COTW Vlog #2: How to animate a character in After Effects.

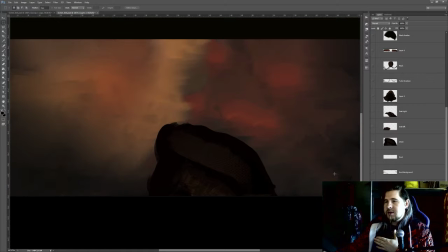Cut it out. Basically, I made my own layer about it. Then you have from our perspective, left side of the shoulder. Then there is the right side of the shoulder. Then you have I don't know how it's called,
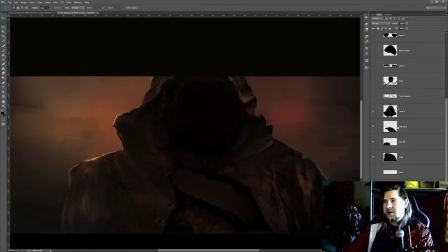I'm missing the English word here, but you see what I mean. The top of the coat. Then what's really important for my personal style is shadows, animating shadows, because this gives you some extra layer of not only animation but also information,
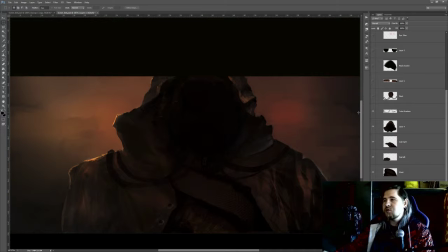how far the objects are apart from each other and that there is movement. And the mask, of course. Then I thought, how can I increase the illusion of three-dimensionality, of depth.
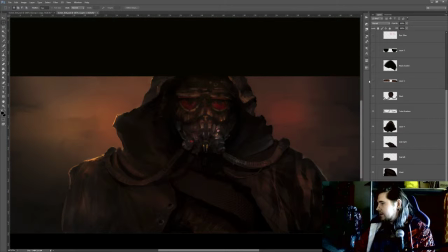And the character has two, like a protective screen on top of his mask, and you probably won't see it, but I have, oops, this was the wrong layer, but I have created my own layer with it. And then you have some effects layer, like a shadow,
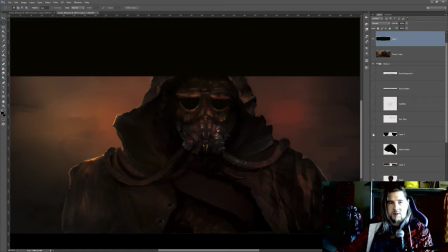a mask layer, because you will see in the process what this is for. Then a glow, another glow, and a lens flare, and yeah, dust. But we will only focus on the primary animation in this
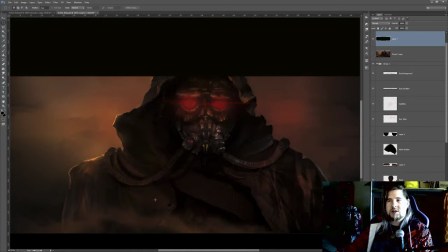vlog, which is the character animation. When I have dissected this image into all its layers, and
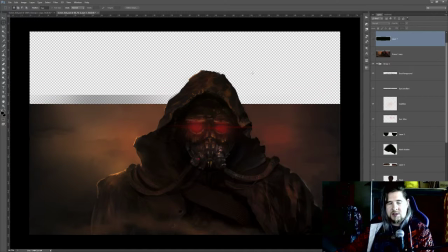it's maybe important to say that I have to paint a little bit outside my scope of frame because there's a little bit more motion going on that fits in the frame.
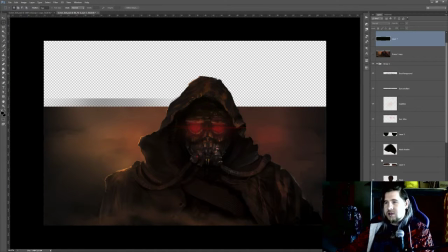I export these images with all their transparencies and load them into my next tool, After Effects.
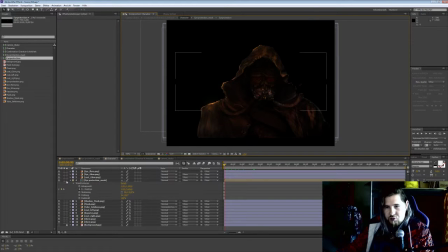And this is where stuff gets really complicated, or can get really complicated. Well, you can imagine it as following. If you look at this line here where my mouse is, this is basically my horizontal layering.
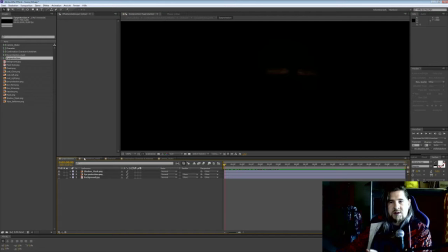So I do some stuff in one layer and it gets combined, and or in one composition, and I can import this composition to the next composition.
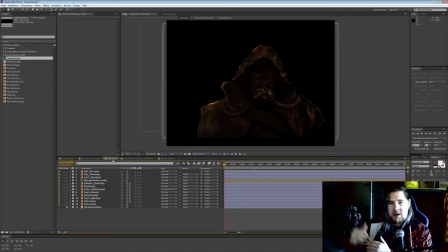And it helps me to basically stack effects on top of each other so that I don't kill myself with 1,000 effects in one composition, right? So for instance,
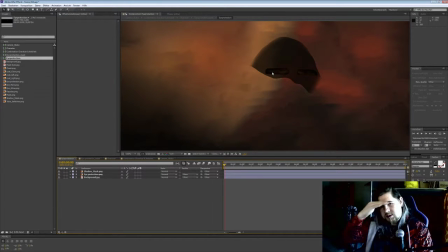in my first layer, I have this protective shielding and a shadow that moves across the protective shielding. So please excuse the low resolution, but my computer can just handle just a little bit. So if the shadow is supposed just to move upwards, it's a very,
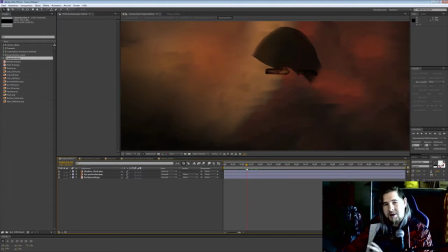very simple animation, but combined it will make a huge effect, as you will see in the end. But the problem here is that I don't want the shadow to be displayed. I just want the shadow to be displayed on these protective shieldings.
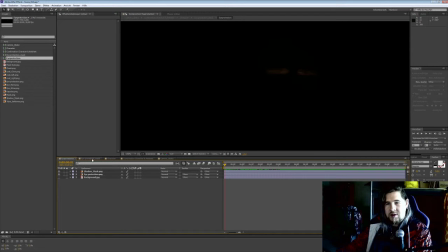So I put this whole composition into the next composition with a mask,
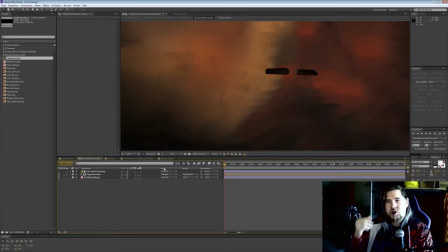and this mask defines the area that will be shown in the end, and it will look like this. So it's a little bit more convincing because you don't see this shape, this static shape moving, but you see, your eye thinks, oh, there is a shadow disappearing from this shielding.
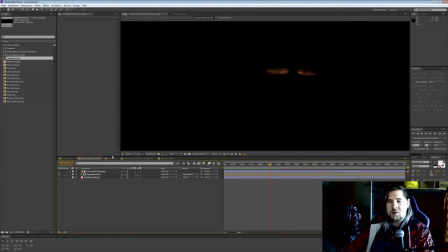Okay, so again, this gets squashed into a composition, and then I will throw it into the next composition.
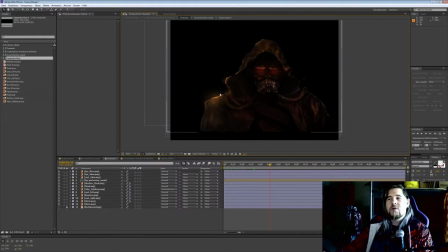This composition, I have basically everything that I need for my character thrown on one composition because it's basically my main area of animation. And now it will be really funny because
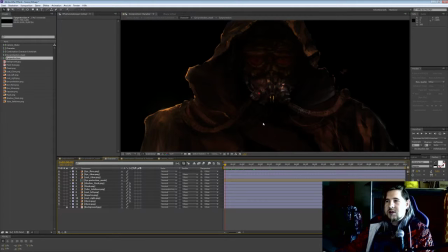what I really like to use is called puppet animation.